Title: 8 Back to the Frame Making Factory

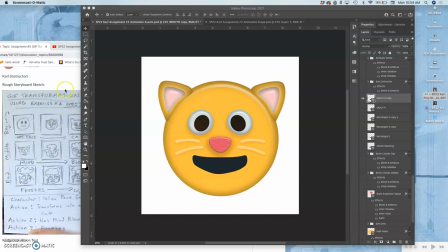Continuing now onto my middle panels of my rough storyboard. Just trying to get a transformation of the established cat, which is the last frame,
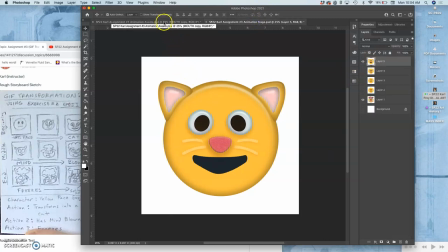to starting to have its mind blown, right? So these are probably going to take quite a few more than just three frames to really show it, but I'm going to start with the whiskers and the mouth. You can see how those have changed a little bit. I make a duplicate each time I change it.
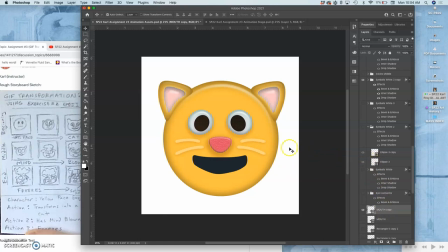And now I want to enlarge the whites of the eyes a little bit. Good. So I make a duplicate. And then turn off the one behind it.
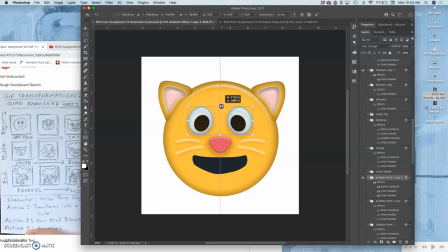And now I'm going to hold down shift and just stretch up. The eyes start to lift. I need to remind myself kind of all these different features and what happens by the end.
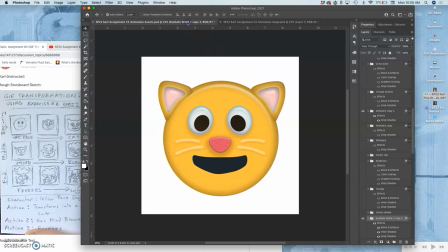So I'm going to start shrinking the blacks of the eyes a little bit because they're going to turn into crosses pretty soon. They're going to turn to these. So I want to shrink the eyes towards that.
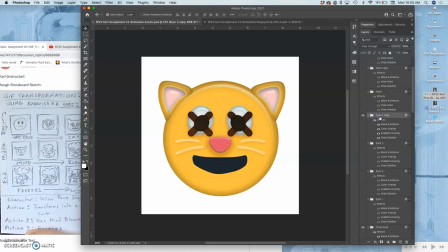So I make another duplicate. So many copies. Our assets file is going to get quite large. That's why we keep it at a resolution that's about 150 if we need to, if our computer starts to slow down.
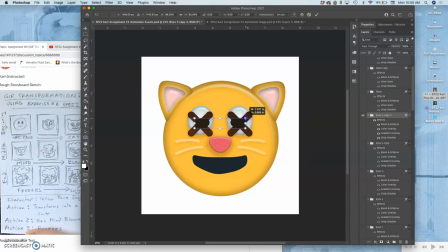And I want to just gradually shrink them. Let's see. I'm going to hold down shift so it allows me to distort. Do it towards the middle.
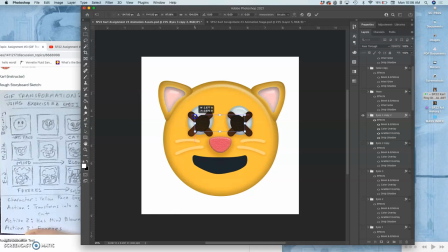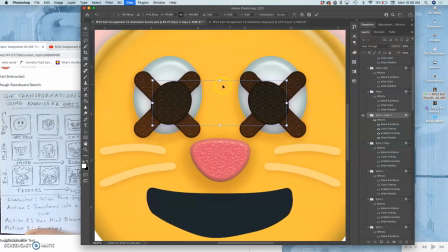It's moving mighty fast. I'm going to zoom in. Usually that gives you a little bit more sensitivity in your movement. I'm just going to shrink them a little bit like that and maybe stretch them a little bit flatter.
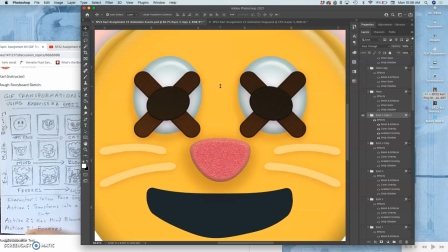Maybe, well, no, they're centering nicely on those X's. Get rid of the X's, see what we've got.
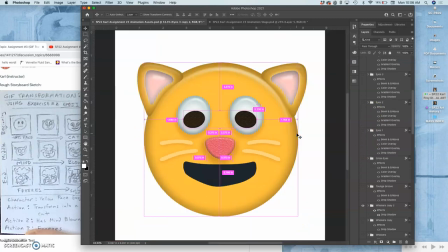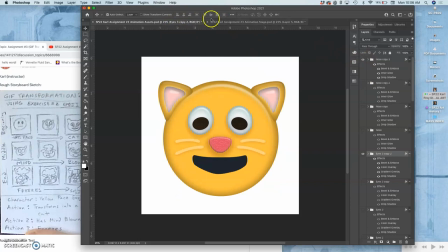From this to this as a next frame, that might be a little extreme with the eyes. Let me try it a little bit more subtly.
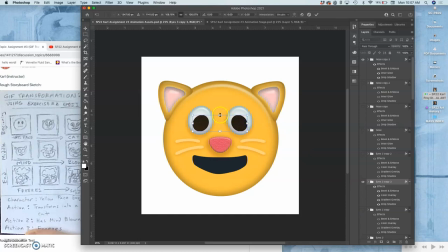Just going to stretch it out a little bit and then pinch it down a little bit.
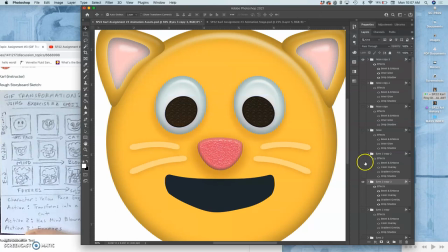There we go.
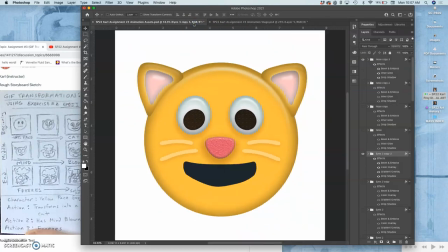So through these animation tests, you kind of realize what you can get away with. From there to there.
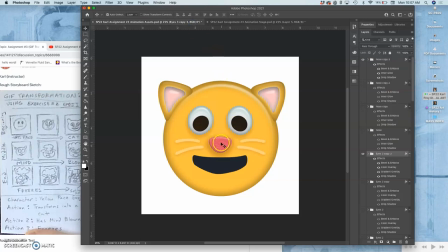So the only thing not changing is the nose now and the ears. That's because I want the ears to just get blown clean off by the end. And then the nose is pretty much where it needs to be for the final frame.
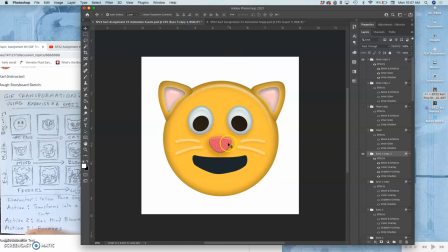I might need to drop the nose a little bit. So I'll just do that.